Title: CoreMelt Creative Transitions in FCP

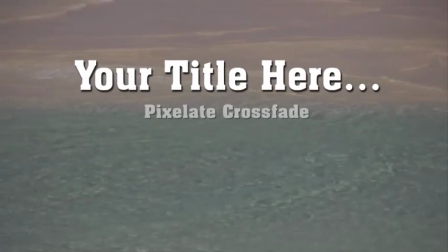Gradually removing a pixelation effect is a similarly effective transition,
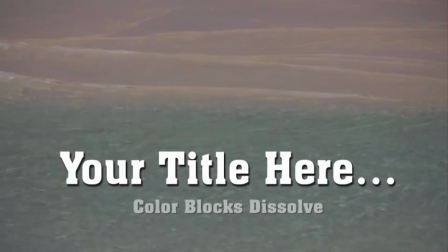and Pixelate Crossfade and Color Blocks Dissolve both provide a number of options.
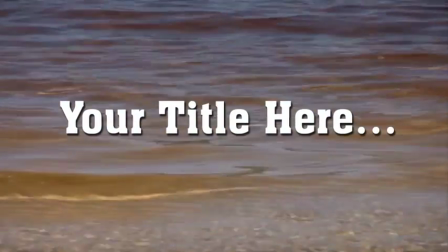The new strobe transition flicks quickly with straight cuts, but is a great way to flicker text on.
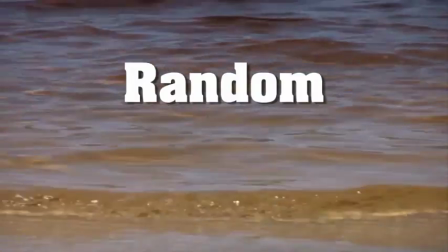Use Random to simulate a fluorescent light, or Increasing to allow the text to become more steady over time.
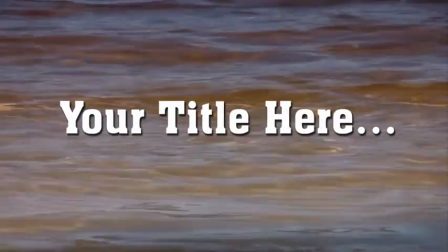Psychomod resembles an image that's been distorted through a moving, multifaceted prism.
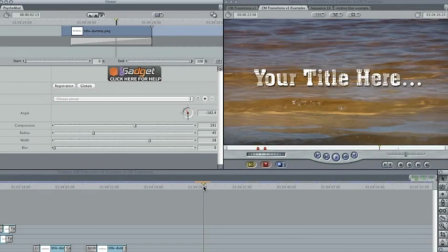Experimenting with the blur parameter in particular can give very different results.
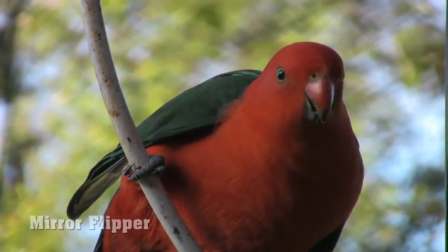In addition to the superimposed objects and text treatments we've looked at, often you need to transition, subtly or not, from one full-frame shot to another.
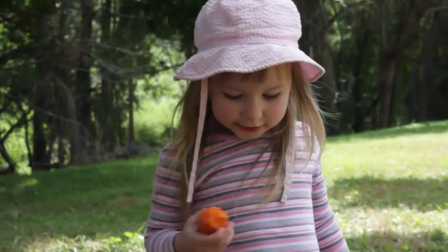Additive dissolve is just a little different from cross-dissolve – there's no visual dip in the middle
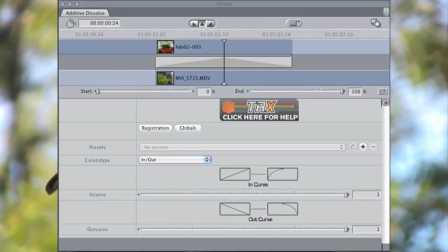and you have more comprehensive controls over the fading if you choose in-out as the type of curve.
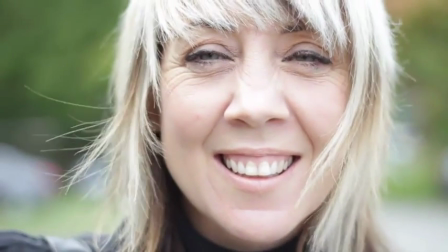Blend Mode Dissolve, a free transition, lets you apply a variety of effects using different blend modes.
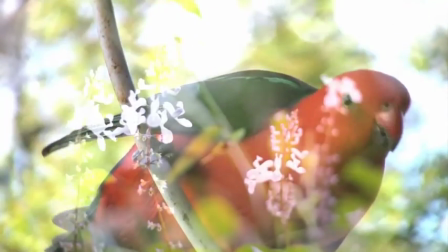Screen will give you a softer transition than Additive Dissolve, while Color Dodge keeps colors rich throughout.
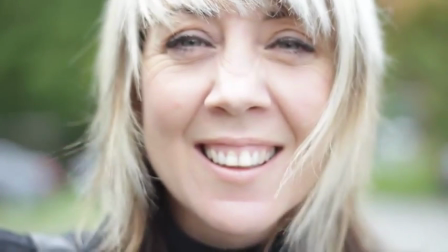Lab Film Dissolve approximates an old-style film dissolve with separate controls over blacks and whites.
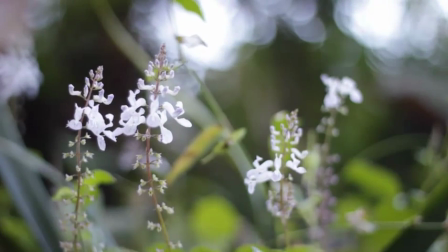Exposed Darks is a filmic alternative to a simple fade-in, fade-out dissolve.
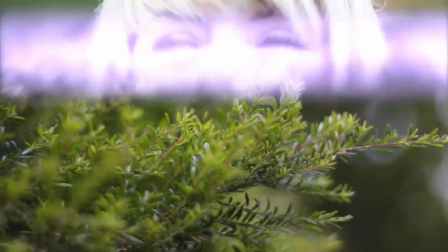Need something a little less subtle? Film Blowout Wipe is probably one of the gentlest wipes available, and Glass Slices is another softer alternative.
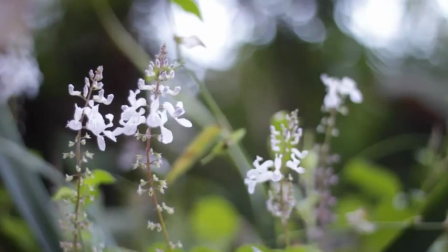Not subtle at all? Channel Change isn't subtle but works well and has plenty of options.
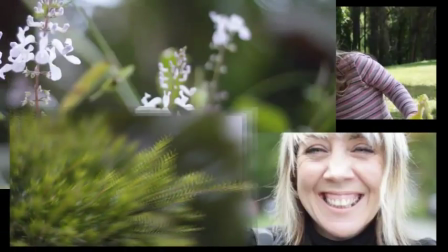Video Screens 4-Way lets you include up to two additional clips in a simple moving transition, – useful for recapping a previous shot,
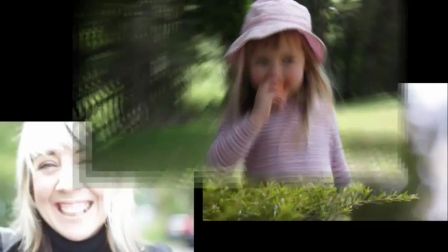telegraphing a future shot, or acknowledging a shot in passing.
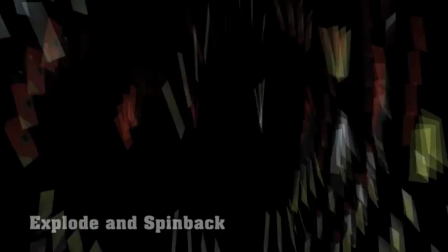Push away and spin, explode and spin back, and random cloud transition give a 3D effect with plenty of energy.
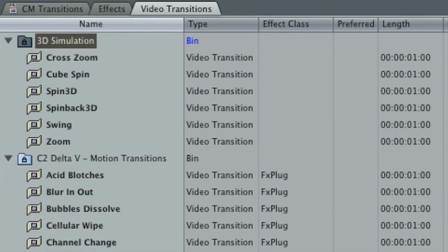There are many, many transitions included with Final Cut Pro and in the Polychrome Transitions Pack.
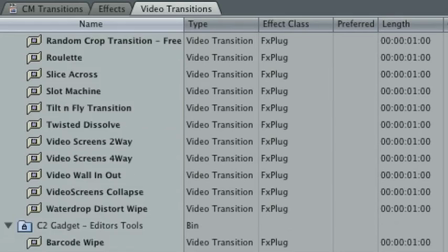While they're not always appropriate, an interesting transition – well used – can really add to a piece.
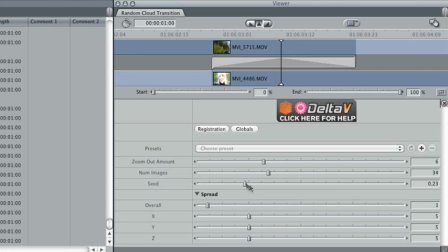Experiment, create something unique, and save your presets for best results.
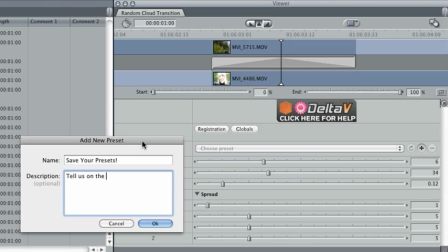We'd love to see what you come up with, so please share your settings on the forums. They might even make it into the next release as fresh presets.
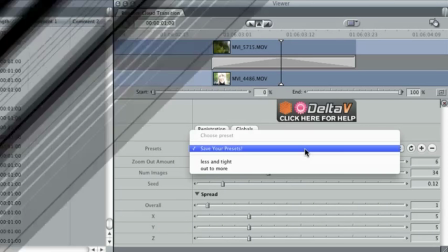Thanks for watching.